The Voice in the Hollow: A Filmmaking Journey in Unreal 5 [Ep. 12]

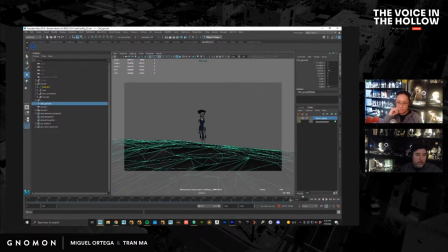1621s
Okay, so let's take a look at that. And you feel that she's sad, and that's the important thing. So now let's get the performance in there.
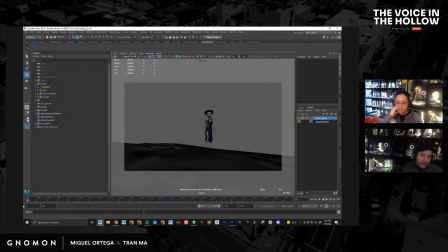1640s
So I'll open up Mocap X. I would show you what the interface looks like, but if I did, you would, I don't think you would see anything. Yeah, I don't think you would see it.
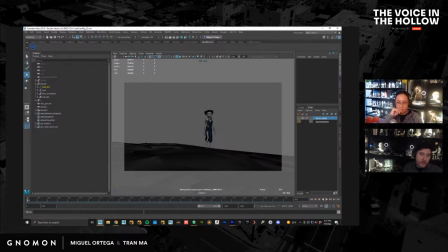1658s
So yeah, all you'll see is a camera and a big deer head. So you would see that. So you just see the light. But anyway, that's the interface. So you could see, you would just press record here and whatever. It looks terrible there.
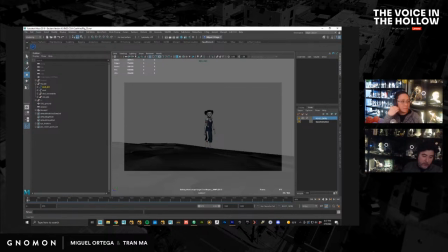1676s
So I just recommend you look at the interface. But what I'll do is I'm not going to act in front of you guys since I've already done it. But I would just do the performance. The funny thing is I originally thought about, we had cast, we have all our actresses that did the voices are in Tanzania.
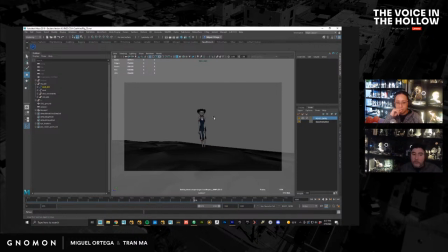1694s
They're all African actresses. But we didn't. We weren't able to get them to come to Los Angeles to do the motion capture of the body because we just couldn't afford it. We would have loved to. But so we had a friend of ours act it out,
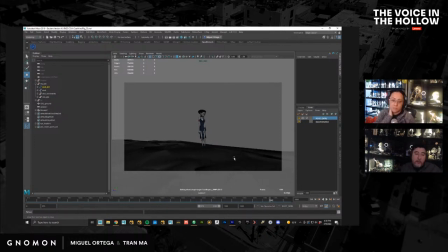1711s
and I was going to bring her back in to do the facial stuff, and I kind of realized that I kind of know the dialogue better than anybody. So I just recorded all the face stuff myself. So when you look at all of this stuff here,
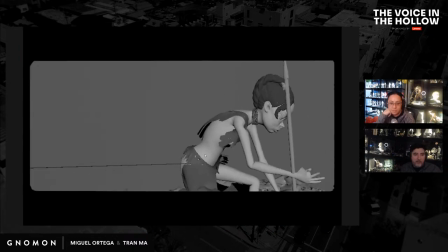1727s
all of this stuff is basically just me.
Ulichelewa tena.
So that's my Oscar-winning performance.
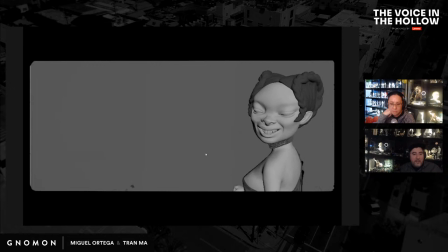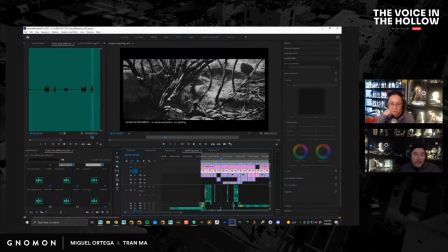1750s
So, I mean, that last one, I actually even did the that's actually myself. I did the mocap for everything there because it was the shot that I didn't originally plan to have, but I wanted a better transition from this to this.
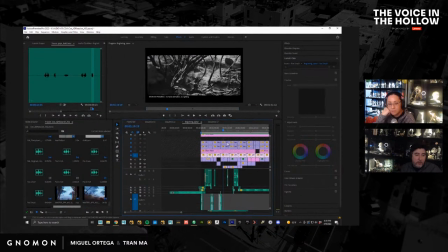1766s
And if I cut between the two of them right now, let me just show you because it's actually kind of cool to see. So if I grab that, let me just put it over here. And I got this one here.
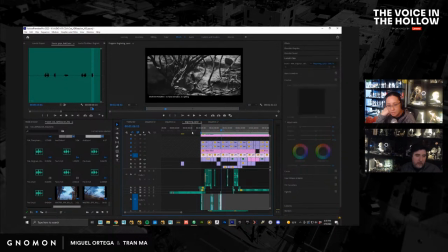It's going to look a little bit weird because they're going to look like they're jumping between non-color and color, but you can see.
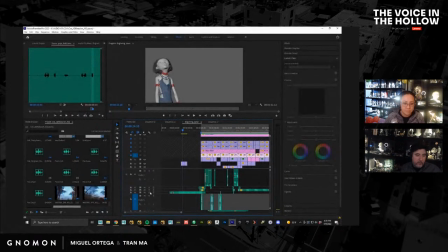1803s
Well, let me turn off the music.
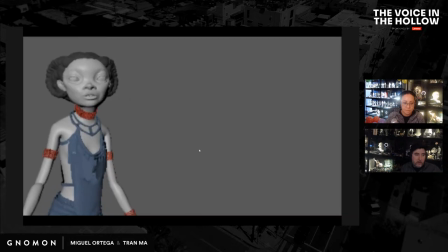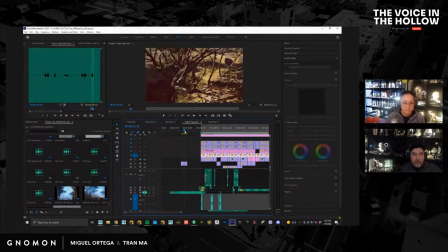1811s
There was all kinds of problems there. Like it looks like she just left the frame, but now the sister was nowhere to be found.
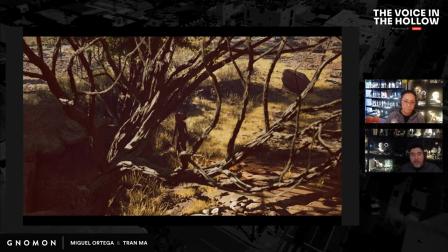1818s
And of course, I could have reframed this, and I actually think we're throwing this shot away.
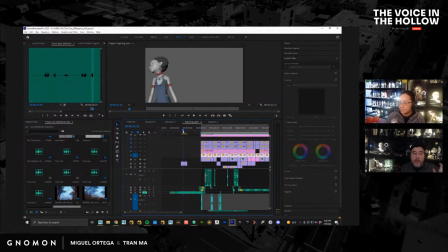1821s
But there was just, it felt like I needed more time in between there for her to get further away. And I also wanted to establish that the sister is kind of a nasty person. So I was like, I'm going to try to kill two birds with one stone. So I just recorded this one shot here.
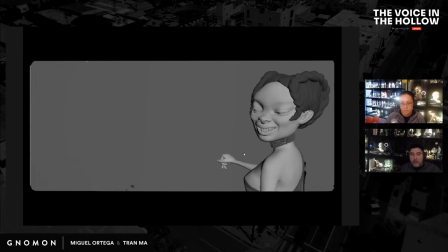1841s She could kill the anteater.
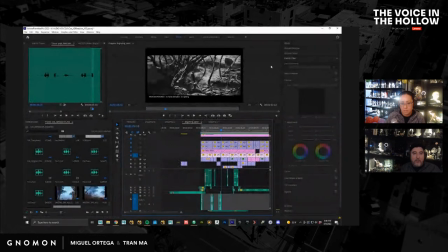1846s
Okay, so are there any good ways to start learning filmmaking with Unreal, like from the beginning? I mean, you're watching it. We're literally making it from the beginning. So